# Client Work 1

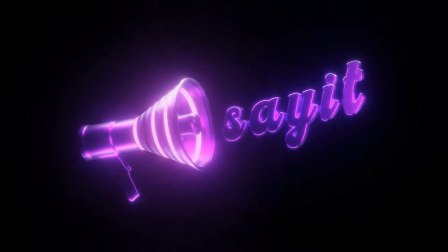All right, client work. So this is going to be the first video of me talking about a client project.
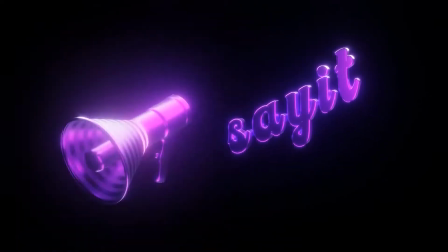This is one I just wrapped up today. It's for a DJ called Say It. I think it's a duo, might not just be one guy, but this is the animation that I created. So I'm going to walk you through how it started, talking to the client, how I actually made this, some fun, and then showing you how I went about exporting and sending him my file.
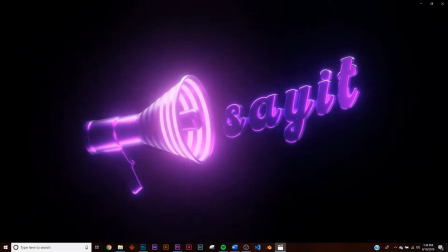So everything is fully finished. So it first started, he just sent me an email and said, hey, I'm a DJ.
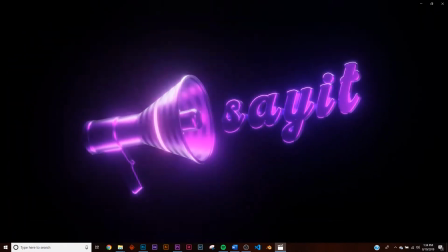I need a logo design and I need an album cover and an animation. So I shot him a price, we agreed on the price, and he gave me a pointer. So basically,
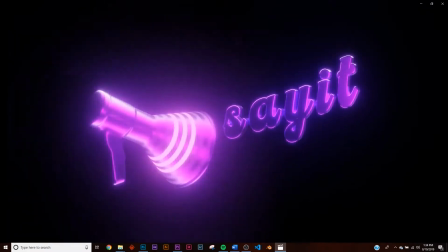he asked for sort of a purpley design, and he just told me deep house pop vibes.
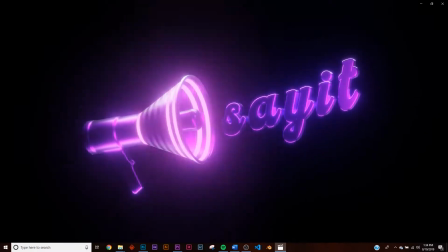Then he said, I also wanted a megaphone if it's not too much work. So of course, there's the megaphone we have there.
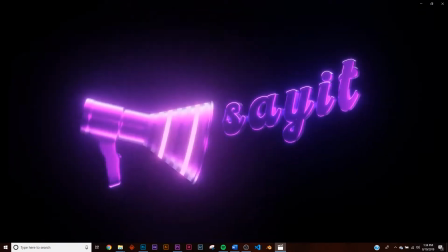And he hadn't told me any pointers for a logo design. So I sent him some stuff about 2 or 3 times until we agreed on a cursive font.
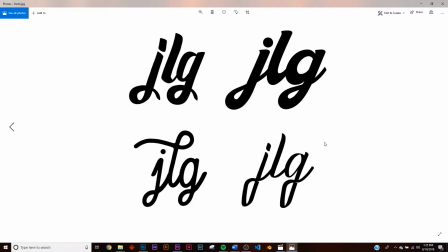Then I went in and I picked 4 cursive fonts, and he picked this one right here as the logo.
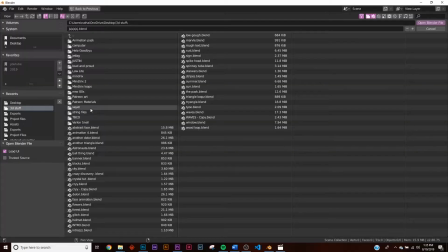So then I went into Blender. So I went in and I started in Blender. Now I just want to quickly talk about file management. So all my projects have 3 files: an assets folder, an exports folder, and a project files folder.
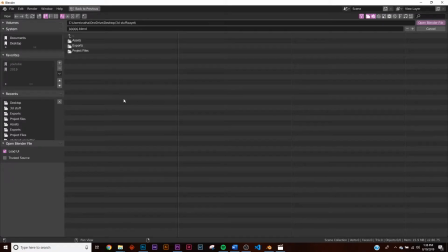I would recommend, if you're doing client work, don't have everything in just one folder that just stacks and stacks, because as you're working with someone, changes get requested, things get added, and it becomes really confusing mess. So have some subfolders. So this one, I'm going to go into my project files, and of course I just have one blend file.
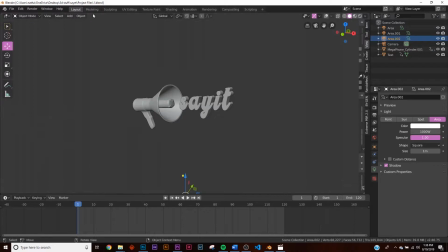We're going to open that up, and here it is. So here's the font right here, the text.
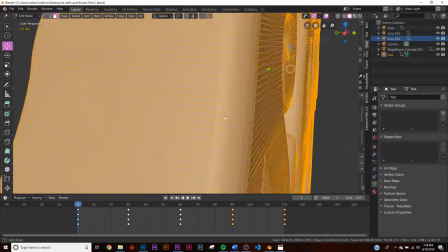It has been converted to a mesh. It's no longer an editable text object.
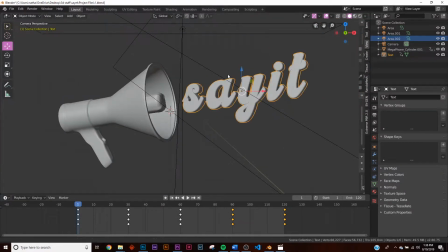And the reason why I had to convert it, because when I had this placed at a slant and then I needed to animate it, I needed to apply the rotation.
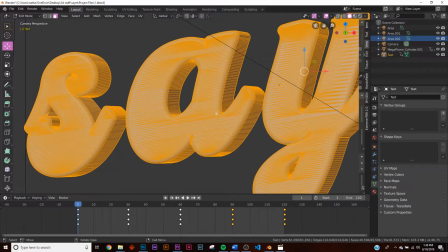And if it's just a text object, it won't let you do that. So here it is, the mesh.
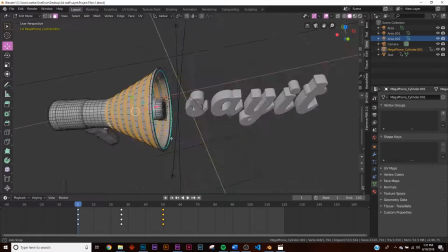Of course, here is the megaphone, and I did not model the megaphone.
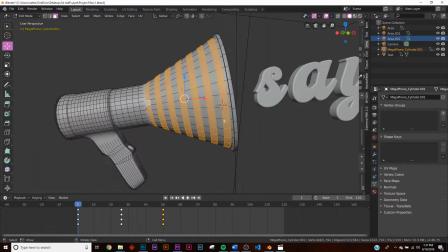This was downloaded from TurboSquid, royalty free, all that fun stuff. So first thing I did was I took this and added a bunch of loop cuts in it so I can start designing.
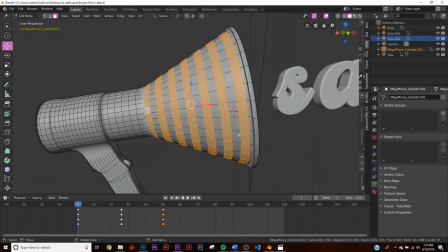So this was just straight. There were no loop cuts going this way. So I added them so that I can go in and add these lights right here.
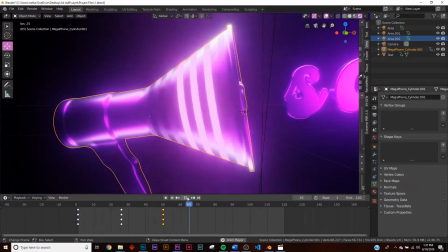So if I just press play, you can see it's just strobing just like that. And if you've seen my blinking lights tutorial, you'll remember how I did that.
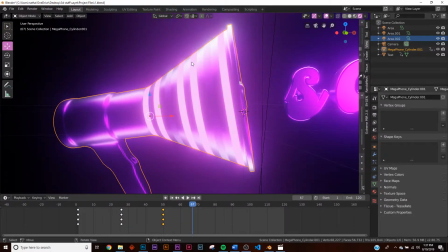These are not separate materials, it's just one.
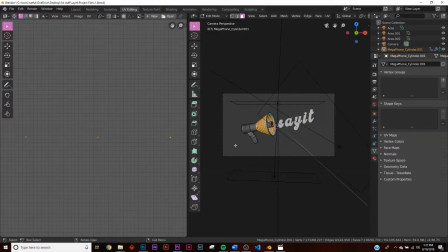If we go over to the UV editing, you can see those are the unwrapped faces right here.
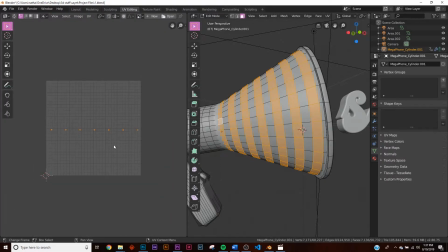So I just projected from view, then I unwrapped it basically, and then this is, each dot is one of these things.
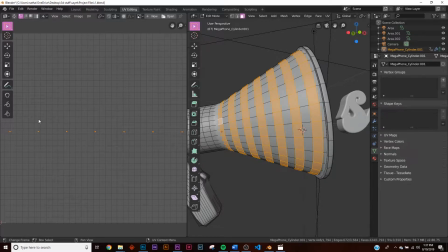And so what it is, you can see I scaled all of them down to 1 pixel so that when I'm working with the texture,
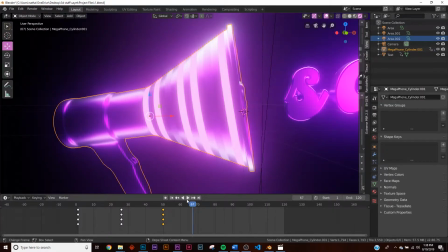I can play with it and it's strobing rather than sort of lightly moving through the texture.
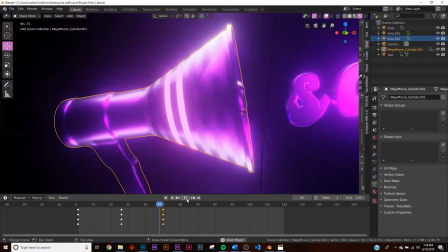So you can't tell that that's a noise texture. You can just tell it's blinking lights.
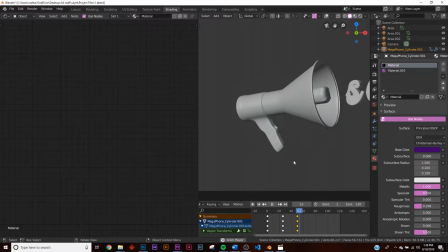And if we go into the nodes right here, click on that.
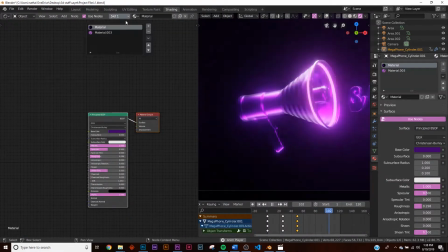Let's see, this is, we'll go to slot 2 here, and this is the node setup.
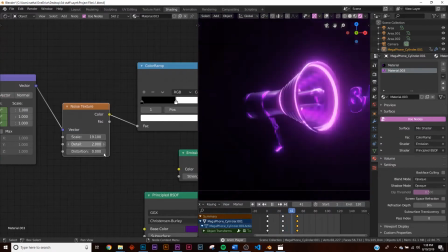So right here we have rotating by 360 degrees this noise texture, along with some purple and a purple emissive.
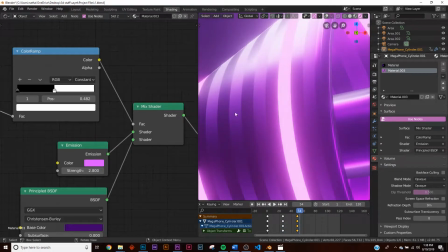So we'll just pause this here. So you can see slightly different. This one's a little more rough than that, so I left it there to give it some more interesting look.
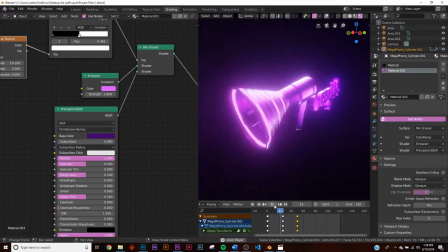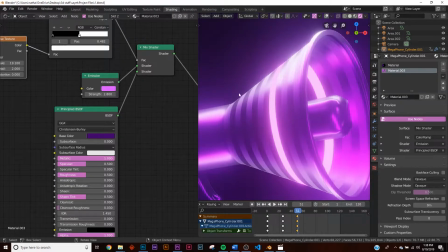Sorry, kind of glitched on me there. So yeah, we just added a little bit of fun with the roughness, give it more design along with the strobing.
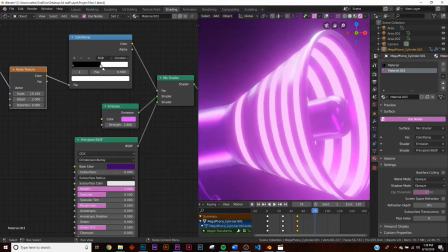And then yeah, it's very simple. We just took this color ramp and just played with it.
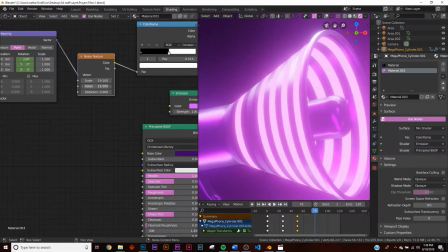So I put it around here, and then you can see with the detail, if you play with the detail and the scale, everything strobes around and goes crazy.
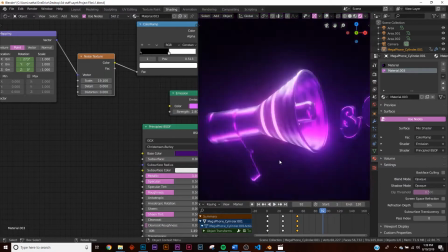So it's a pretty simple design.